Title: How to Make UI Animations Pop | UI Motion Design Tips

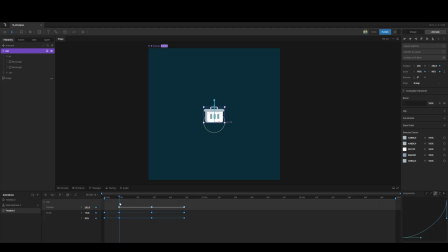(4:06)
And then we're going to go to, and then just as soon as we launch, because it's a very fast launch, we immediately stretch our little character or our little trash can. So we're going to go from this, we're basically going to invert this.
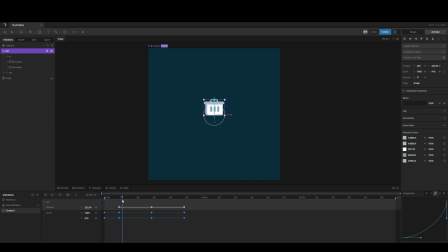(4:24)
So we stretch out, and then immediately, because it's such a fast popping motion, we immediately going to change this around, and we're going to go from X, we make X 90 and Y 110.
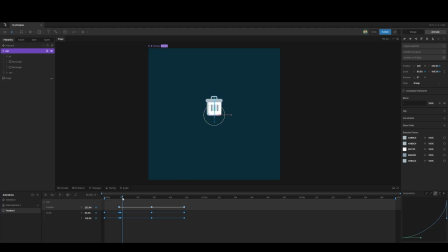(4:41)
So you can see if I toggle between these two free keyframes, and then it settles to 100% there. And then the same happens in the inverse. So it moves slowly and then it picks up speed.
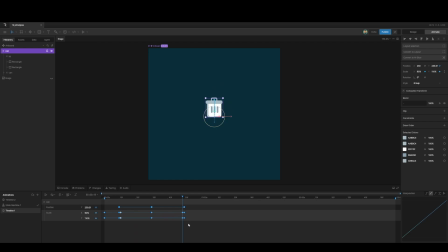(4:53)
And then we just take this one here, copy it over, And then for these, we can just use normal cubic interpolation. It should be fine. So what have we got here so far? Let's have a look here.
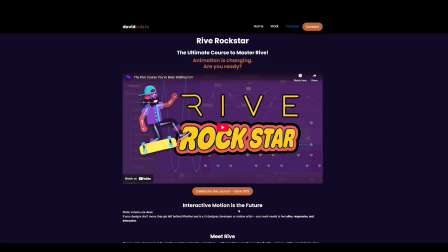(5:08)
It's already looking nice. Before we continue, I want to tell you about our sponsor for today. Our sponsor for today is drumroll, none other than myself. I've created this course called Rive Rockstar, which is a 17-hour long Rive course, and it's probably the most comprehensive Rive course out there.
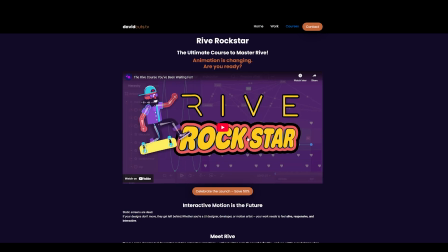(5:27)
It includes everything from animation principles up to advanced concepts such as data binding and state machines.
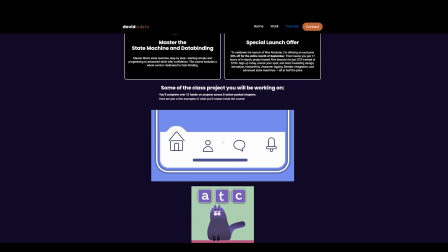(5:35)
Let me show you quickly some of the stuff we'll be creating in this course, just a few samples.
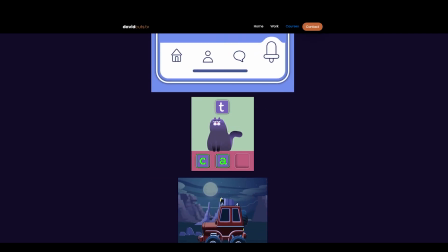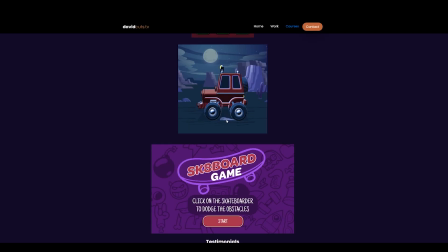(5:48)
We even have some interactive Blender animations, and we also have this arcade game that we're going to create.
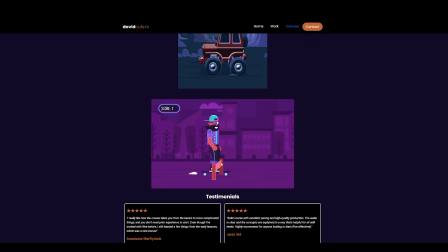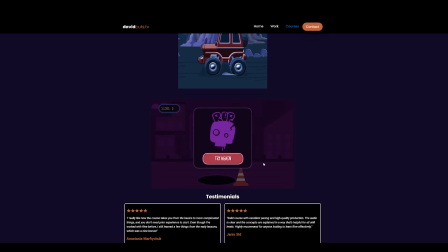(6:04)
So go to riverockstar.com now and come join me on the journey of your life.
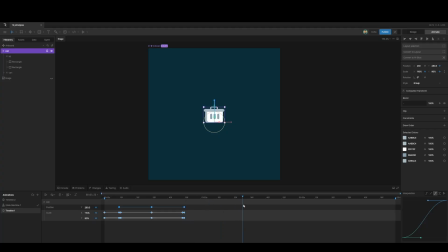(6:12)
So now the only thing we need to do is now we need to go back to the original position. So I'm going to go to about 30. I'm going to copy the scale keyframes. I'm going to bring them over here. And then what I'm going to do is I'm going to do a little trick. I'm going
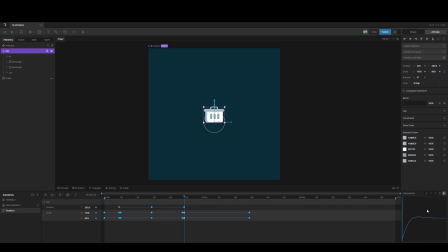(6:29)
to select these keyframes and I'm going to create like a sort of elastic interpolation here.
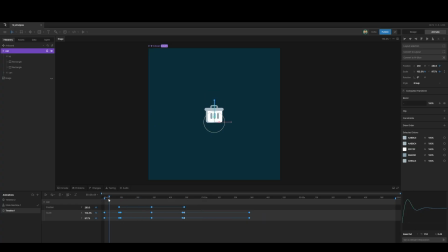(6:44)
So it creates that sort of thing. So everything's looking really dynamic. Then last touch, this is another animation principle. It's called secondary motion. So we want to add some secondary motion.
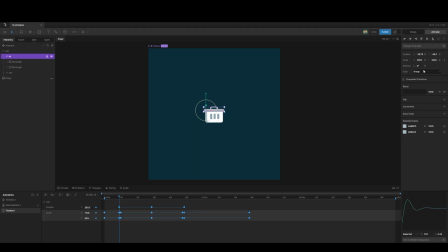(7:00)
So we're going to take the can or the can lid, and I'm just going to rotate it as we move up. I'm just rotating it so it opens up like that, and then we just close it again.
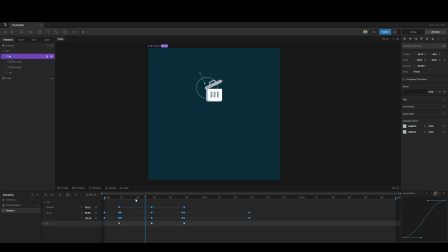(7:17)
So now we've added some secondary motion, and that's almost done. And just for the final touch, what I want to do is I just want to offset this, because offsetting stuff in animation, it creates very interesting effects, and that's how it would happen in the real life.
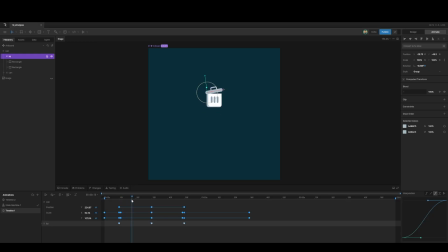(7:36)
Is you pop it up and this lid would pop open, but it would maybe it would drag behind a few keyframes. So I'm just going to move the lid so it's not completely in sync. So it's just a small touch.
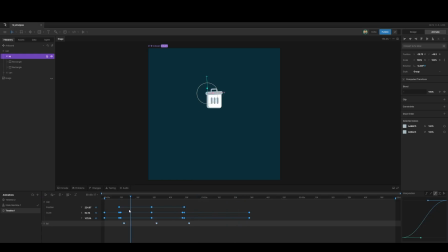(7:53)
So the lid is sort of lagging behind, the opening and closing of the lid is lagging behind the main movement. And that is basically how we add secondary motion. And also this could also be seen as an animation principle, which is called follow through.